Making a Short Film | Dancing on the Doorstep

Hello and welcome to the making of Dancing on the Doorstep. Now this film, despite how short it is, actually has a surprisingly long story of the making of it.
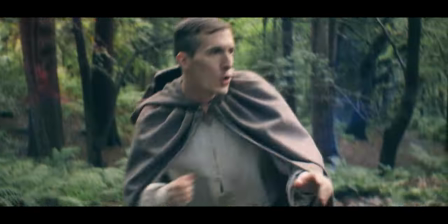(0:24)
As I was finishing up Warwick, I was also ready for a project that I could do a bit quicker that wouldn't have as much visual effects. I came up with the idea during uni for it to be an animation but set in modern day, so it would have been a soldier returning from probably Afghanistan instead but it just never really came up. I sort of shelved the idea until the start of 2020 where I was at a networking event and I met Tom.
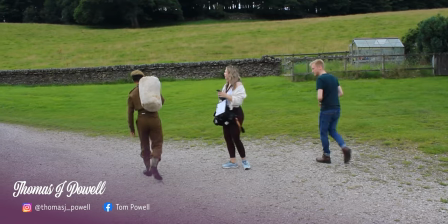(0:50)
Now Tom does a lot of war re-enacting and has a lot of his own costumes you know he
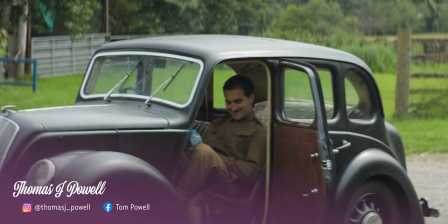(0:56)
even has his own car from the 40s that he brought to set which was amazing to have.
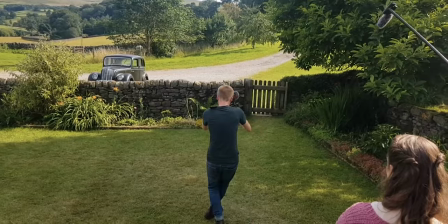(1:01)
You know it wasn't necessary for the story but it was just really nice to have it on set and have it the background as a bit of set dressing
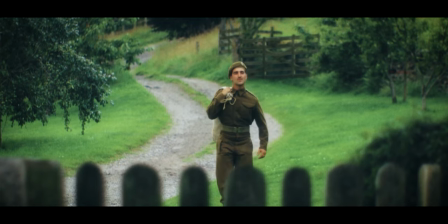(1:07)
just because he had it you know why not and while talking with him at that event i suddenly thought maybe i could switch the idea to be a 1940s idea and suddenly like fell in love with it i was really excited about it but unfortunately then obviously the pandemic hit and that put the film on hold and we did kind of hope maybe we'd be able to do it by the summer when it all blew over
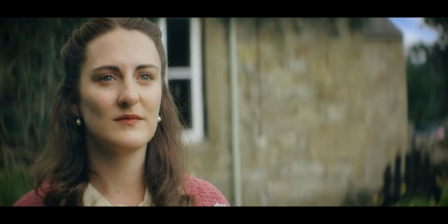(1:28)
and then obviously didn't blow over that quick During the pandemic, though, at least me and Alex could work on the storyboards.
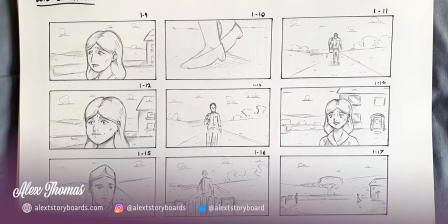(1:36)
We really wanted to play with the idea of the reality and the dream. So as soon as she sees him on the horizon, we swap around the 180 line just to put it a little bit off kilter.
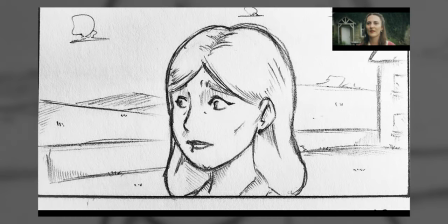(1:47)
And then obviously you'll notice at the end when she realizes it's not real, we go back around onto the other side of the line again. The frames for the dance itself, we decided to draw shots that were a bit more general to be able to be
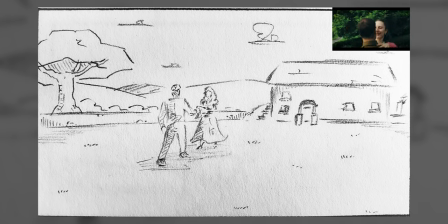(2:01)
used in edit of the animatic because we didn't know the specific choreography yet.
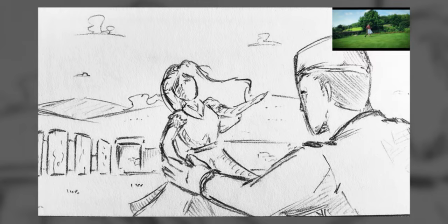(2:06)
I just think storyboards are such a valuable part of the pre-production process. I don't think I'd be able to comprehend what I'm doing quite as well without that visual aid
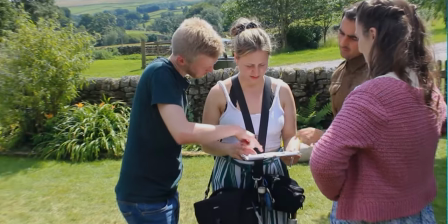(2:16)
to be able to actually see it in sequence and be able to adapt things if they're not working. And just like in my other films, like I've said before, it always saves so much time on set and it helps everyone get on the same page as well. I think rather than reading the script, you can just look at an image and be like, oh yeah, cool, let's do that shot. So looking for the dance music was quite a long process that I kept flip-flopping between different songs.
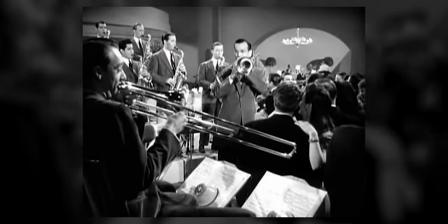(2:43)
I, of course, looked at tons of Glenn Miller. His music is obviously very iconic and synonymous with the 40s.
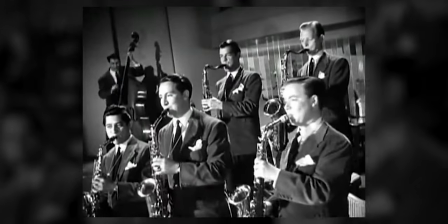(2:50)
And so going through his back catalogue, I found this song, Make Believe Ballroom Time, which not only has the perfect title and also the timings matched.
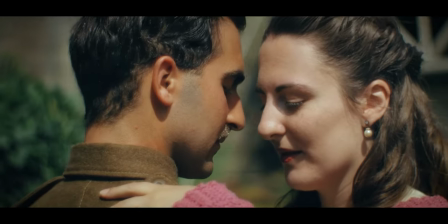(3:00)
I wanted the song to be able to build up so the dance could start slower and a bit more intimate and then
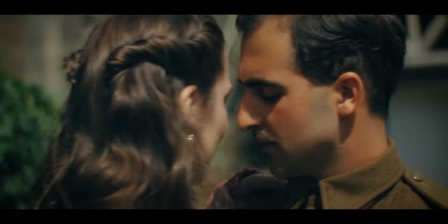(3:04)
turn a bit more loose and fun and free as they really lose themselves with each other. So I stripped it down to just the instrumentals, put it into the animatic and was immediately just loving how it was working really just as I wanted.
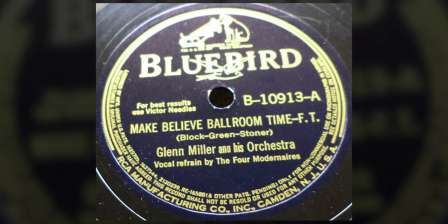(3:17)
It was perfect.
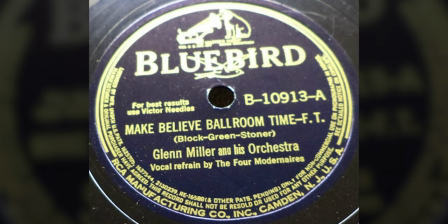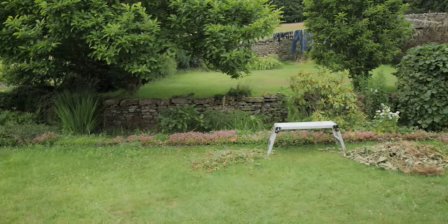(3:27)
So just before the shoot, me and Joanna did a bit of a scout. It took just like an hour or so to block out where things might happen.
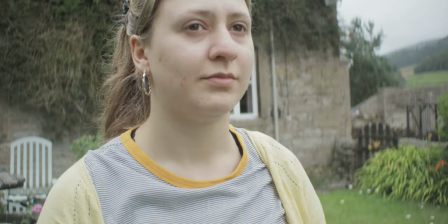(3:34)
And I found this incredibly useful for actually planning specifically where the shots would be.
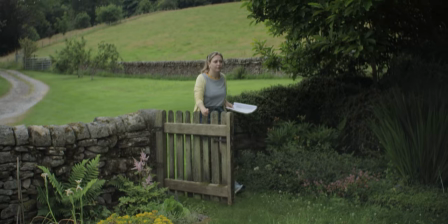(3:40)
So then based on going to the location and actually seeing it in person, I could actually tweak some elements of the script slightly that I thought might work better.
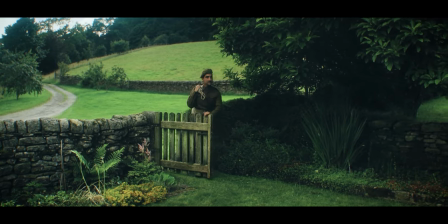(3:49)
So since Tom could already provide his own costumes,
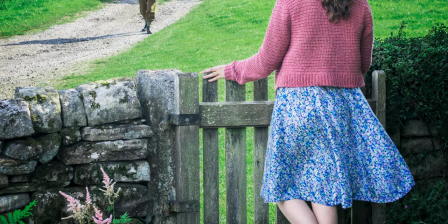(3:52)
Joanna only had to worry about Charlotte's costume. which she ended up actually making completely from scratch.
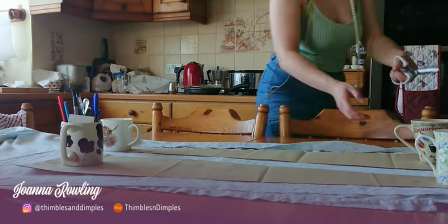(3:58)
Joanna made the skirt from original 1930s print fabric, she crocheted the cardigan and the blouse was made from a 1940s pattern.